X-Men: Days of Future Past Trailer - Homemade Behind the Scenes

Alright, well this week we made a homemade version of the X-Men trailer and I'm going to show you how we made it.
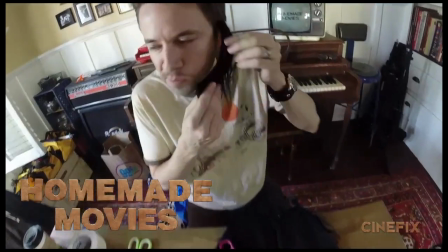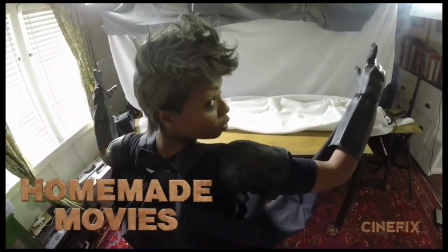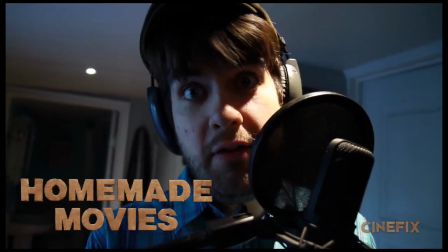19s Hi, I'm Professor Xavier. Not the craziest thing we've had to do.
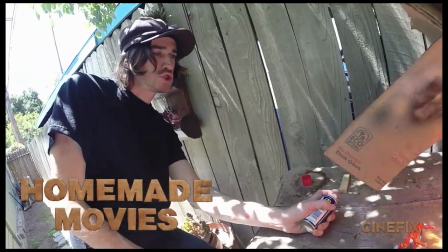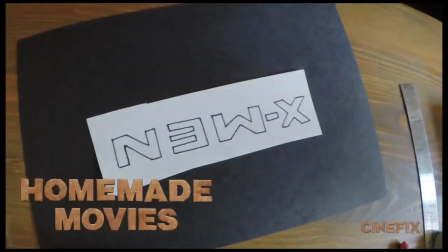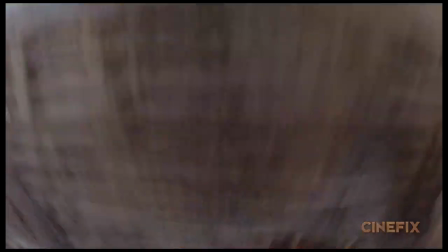34s
Alright, so doing trailers is interesting because pretty much every single shot is a totally different setup and each one is completely unique.
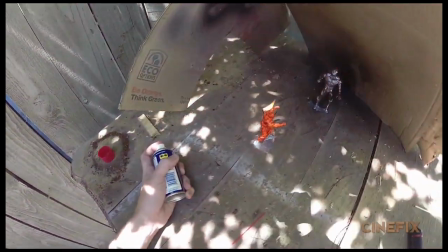40s
So we just kind of do them one at a time and set each one up whatever needs to be done. So we had our friend Hari play the role of mystique.
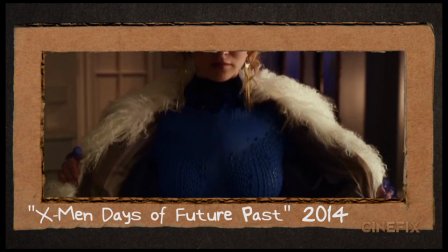48s
So she's just wearing a blue shirt because in this shot we see it transforming from her neck to her face.
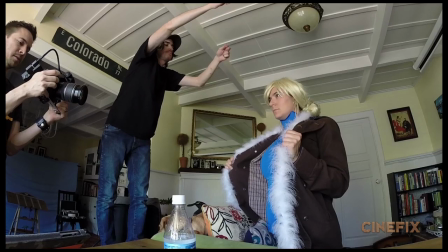54s
So we just tied some strings to this turtleneck and then we just pulled the strings up so it kind of just rise up to her face.
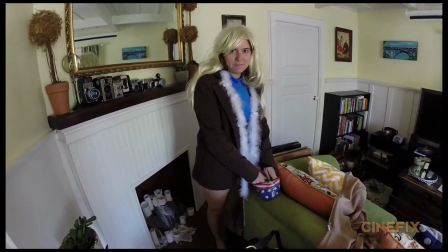59s It's a good look for you Hari. Thank you. I'm pretty sure this is the hottest I've ever been.
For the role of storm we had Ben's girlfriend Bianca play this.
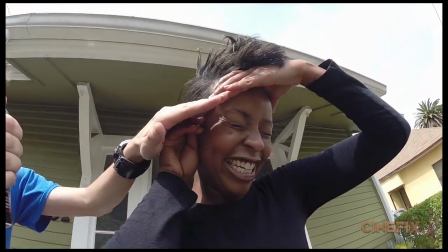66s
She had the perfect hair for this we just sprayed it gray and we set up some
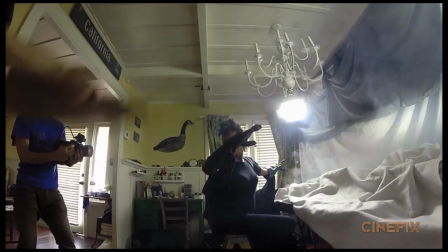73s
sheets of different colors in the background and then flash some lights kind of coming in from the side sort of for lightning and then Ben's blowing some wind on her action
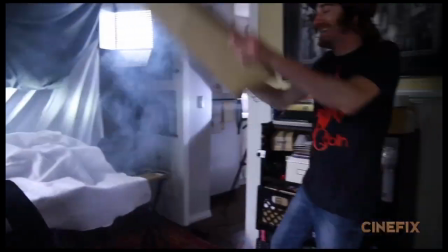82s
no too much too much there's a couple shots of Wolverine and
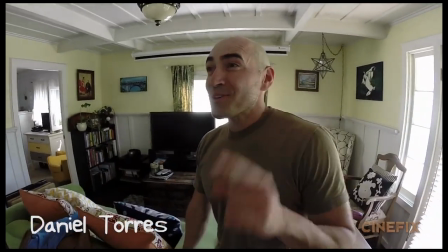90s
so we used my friend Daniel has anyone ever told you that you kind of look like Hugh Jackman no but you the first time I met you said that ever since I met this guy I thought he had a resemblance to
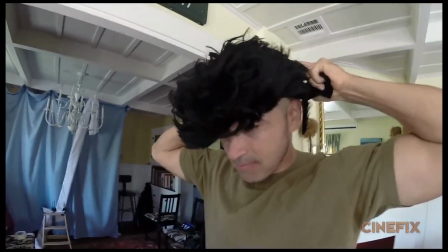98s
Hugh Jackman and nobody believed me but we put this wig on him and the big sideburns and he looks just like Wolverine.
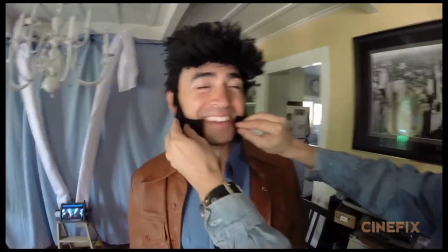104s Yes! Yes dude! So good! This is one of my favorite homemade characters ever.
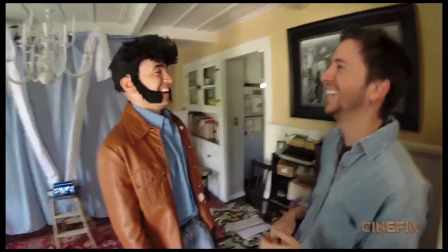110s I've been dying to do this since the day I met you.
So there's just a shot of him looking really intense in one of them.
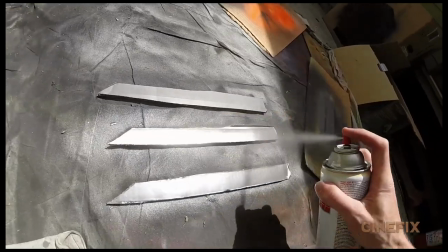116s
There's one where he's got the claws so we made those out of cardboard spray-painted silver. He just kind of puts them between his knuckles and jumps up and stabs Ben.
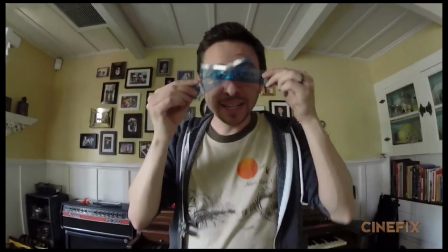125s
The other shot has more people in it. Alright, there's a shot where there's a blue light in the shape of an X in front of his face and Ben found these little clear blue rulers at the 99 cent store.
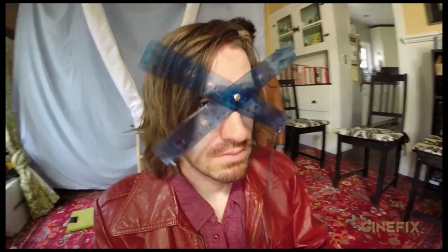134s
Put a hinge in the middle with some wires so as Ben's sitting there, he can just kind of move them and they kind of just make the shape.
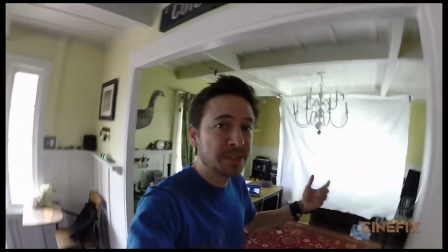141s Looking beastie.
Ben also plays Beast in one shot. We're gonna attempt to shine a blue light on his face to make him blue, kind of like we did with Electro and Spider-Man.
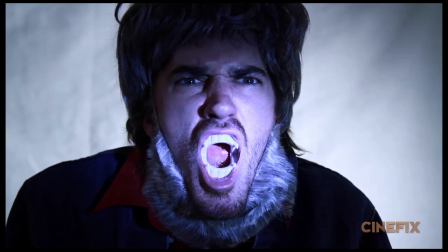150s
That's the only way we can think to make him all the way blue, rather than painting his whole face and spray-painting and stuff these teeth are
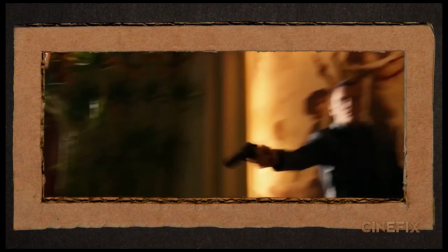157s
terrible yeah I played Magneto in the one shot where he catches the gun and we just shot that in reverse Ben's actually pulling a fishing string
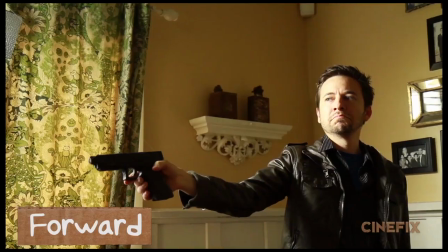163s
gonna yank the gun out of my hand and then we'll just play it in reverse so it looks like it flies into my hand two three here's
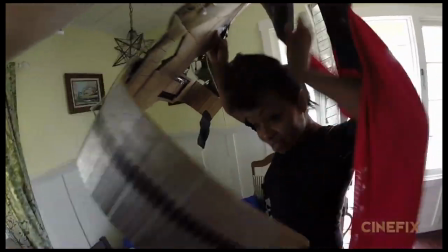173s
one shot with Ellen Page and some other guy so we actually had Bianca wear the Thor costume and a kind of dreadlock wig and then Ben
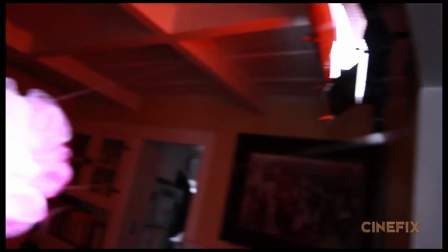180s
put on a lovely wig and played Ellen Page. We hung up a fishing string straight towards the lens and then tied one of those like scrubby shower things to it
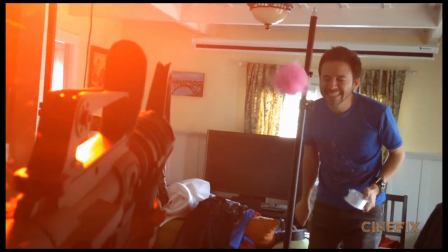189s
so that way I'm shooting it and then I pull it right towards the lens and shine a flashlight on it so it lights up really light right past the lens.
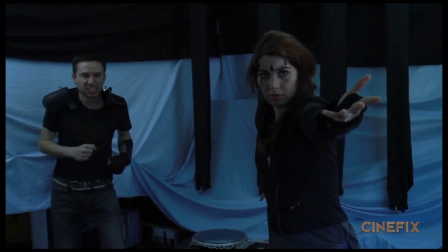196s Oh man that looked awesome.
One other quick shot I'm in the background wearing some weird outfit with shoulder pads and then my wife Priscilla is in the foreground and
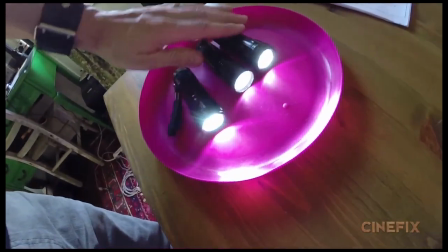203s
we got a pink frisbee and put some flashlights inside so it kind of lights up and then she just kind of throws that right past the camera and then
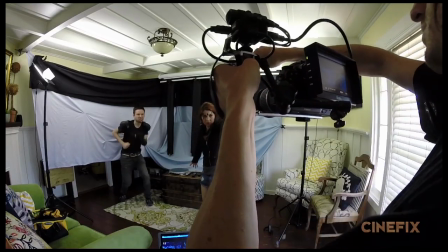209s
while that's happening Ben is sprinkling some fake snow in front of the lens.
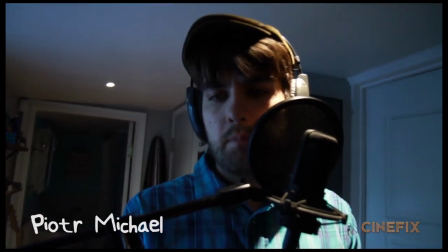212s
Old Xavier is not actually in this trailer but you hear his voice and of course our friend Piat is the best impressionist around so I had him do his best Patrick Stewart impression which is awesome.
Set faces to stun.
All right there's a bunch of miscellaneous miniature shots that we use toys and stuff for.
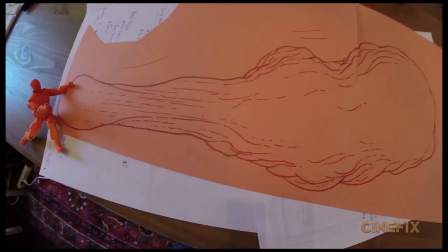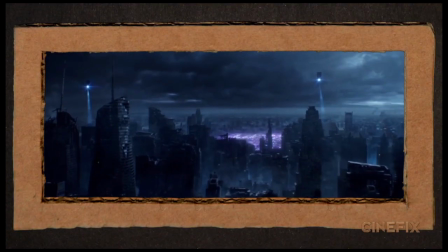234s
The first one is the really long one that's like the first time we just go into this future city looks like there's some destruction.
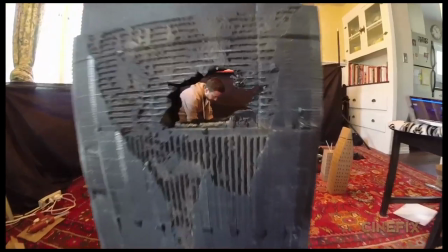240s
Ben made this building for the foreground that has a hole. And then we just set up the whole dining room with lots of miscellaneous stuff.
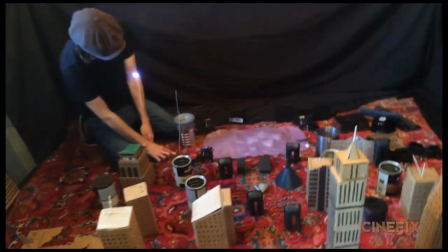247s
Some buildings, lots of little miscellaneous junk that we had.
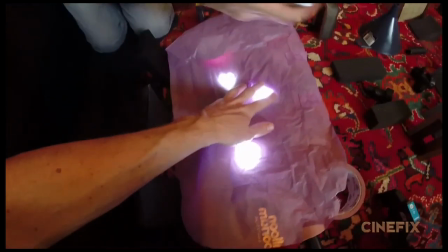249s
And then for that kind of purpley area, we just had a clear bag, put a bunch of lights underneath it. So it sort of lights up and makes that purple area.
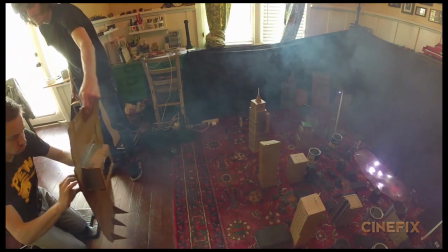255s
And then to shoot it, I just moved the camera forward and Ben is holding that building. So that way when the camera lens gets through the hole, the whole building moves.
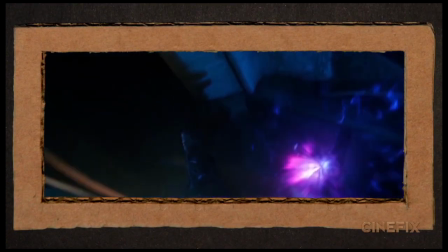265s
One guy comes through a portal and slides down like an ice ramp.
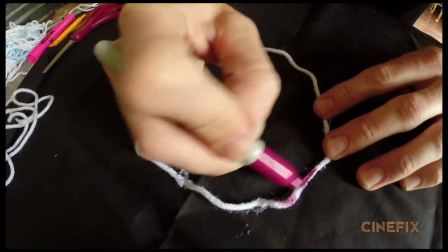268s
And for the portal, we just set up like on a black sheet a little bit of yarn that's in a circle and then
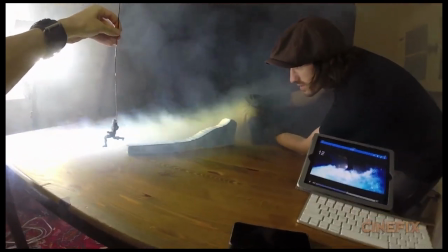274s
at the right moment Ben kind of just pulls it into his hand so the whole thing just kind of closes and then the guy slides down this little cardboard thing
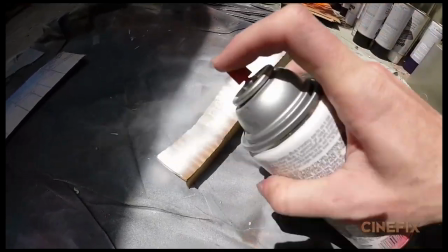280s
that we made and we had the smoke machine blowing a lot of smoke there.
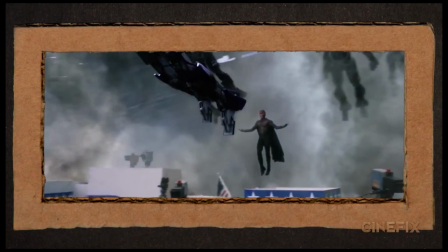285s
There's a really cool shot where Magneto comes through a well of smoke with a bunch of robot minions and so Ben painted five different robots all
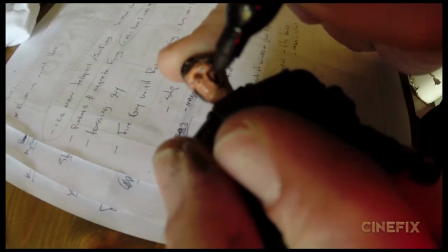292s
silver and we attach them to wires and then had the little Magneto action figure that Ben made and then Bianco is helping us shoot that too so
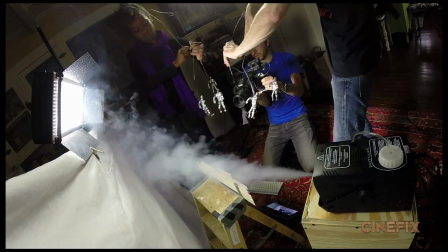299s
they've got all these wires with all these guys. It really took a long time to shoot because getting all the timing and the positioning just right was tricky. So we spent maybe about 45 minutes shooting this one shot and it shows up in the trailer for maybe one second.
Whoa, yeah, that one was really good.
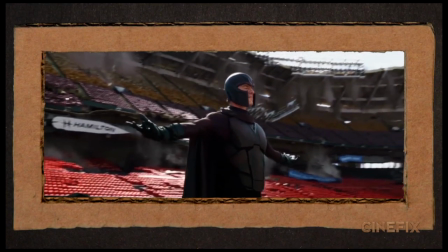314s
There's another shot of Magneto where he's kind of floating in front of a stadium. So Ben made this whole stadium.
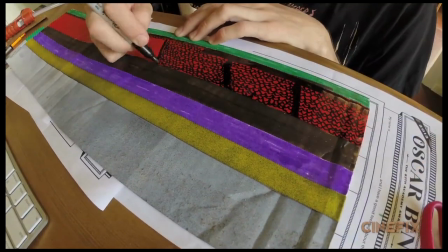319s
It's a couple feet long and just drew all the little chairs and all the details on there.
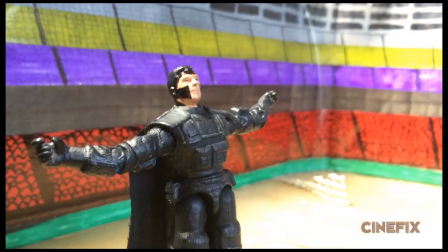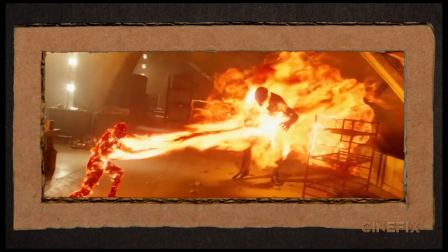327s
There's some cool stuff with this fire guy. Ben painted him orange and put some marker on him.
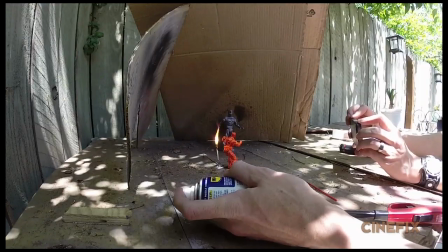332s
So we put a match behind him so that off-camera Ben could be shooting the WD-40 So when it hits the match, it looks like it's coming right out of the guy's hands. He just blasts the other robot At the end of the trailer when Mystique jumps out of a window, we've got two different scales happening here the first time we see it we used a little army man that we painted blue and
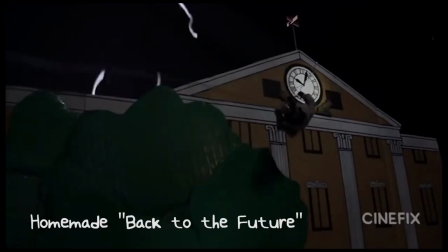353s
For those of you who are paying close attention That is the clock tower from my back to the future scene that she comes out of but then in the next shot It's a little bit bigger and we use the G.I.
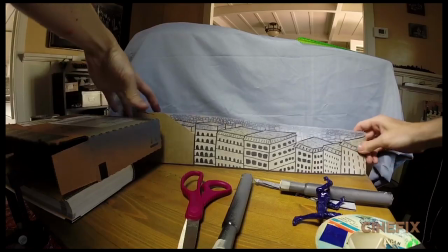361s
Joe painted blue with the orange hair And that kind of flies out of a fake building set up and we've just got like the Eiffel Tower in the background and some buildings
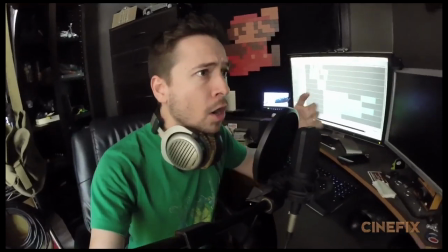371s
Yeah, it's pretty cool and then as usual I did all the sound effects and music just using my voice Very homemade
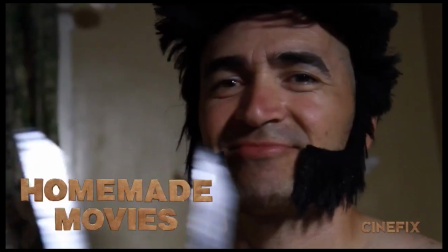381s
And that's how you make a homemade X-Men trailer.
All right, how do you feel about your Wolverine experience? Not bad, not bad, what's going to go, yeah, yeah, yeah.
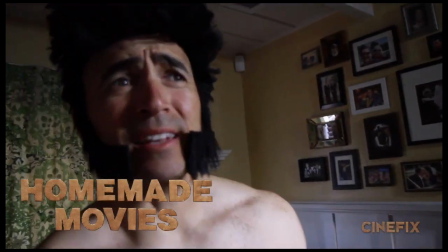388s I injured Ben a little bit on that.
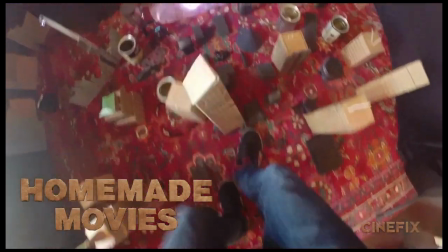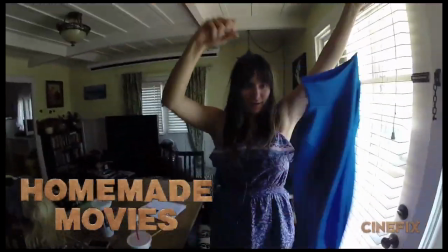397s I'm the lamest puppet ever. It's an Australian boomerang gun, it's a new invention.
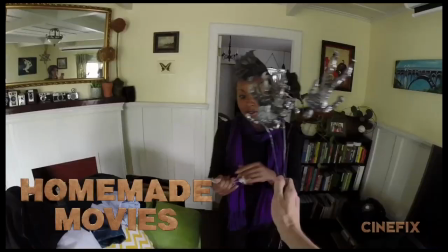404s And then it comes right back to you. You got your flowers. Oh, you shouldn't have.
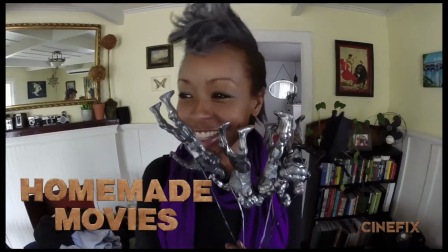411s Smells like... bots. Smells like bots. It's an X-Men rave.
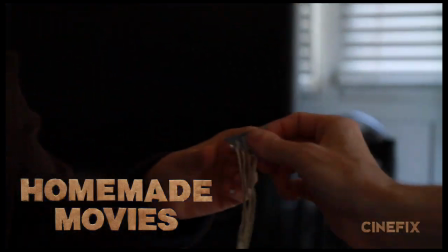417s Earring loss. Harry has earring loss.
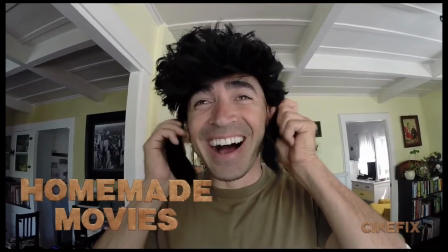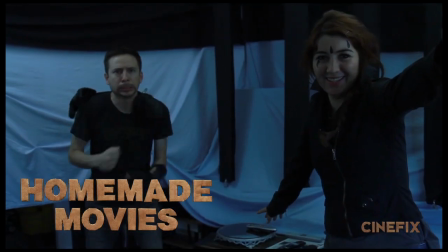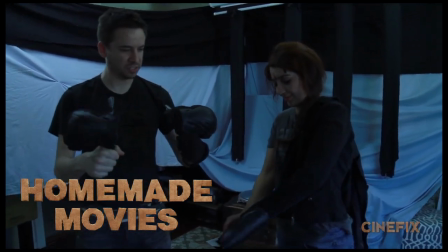433s Wait! Child-sized v-pads!
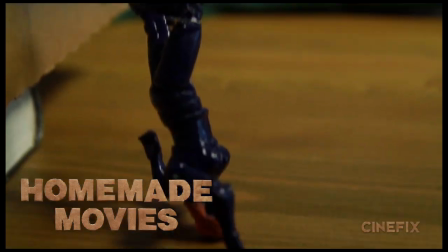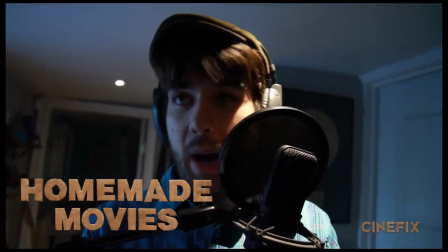443s Oh, I'm bald. Why don't we go back into the past when I had a full set of hair?
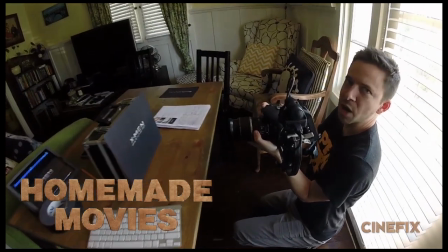448s I'll do the video right now. X-Men Days of Future Past.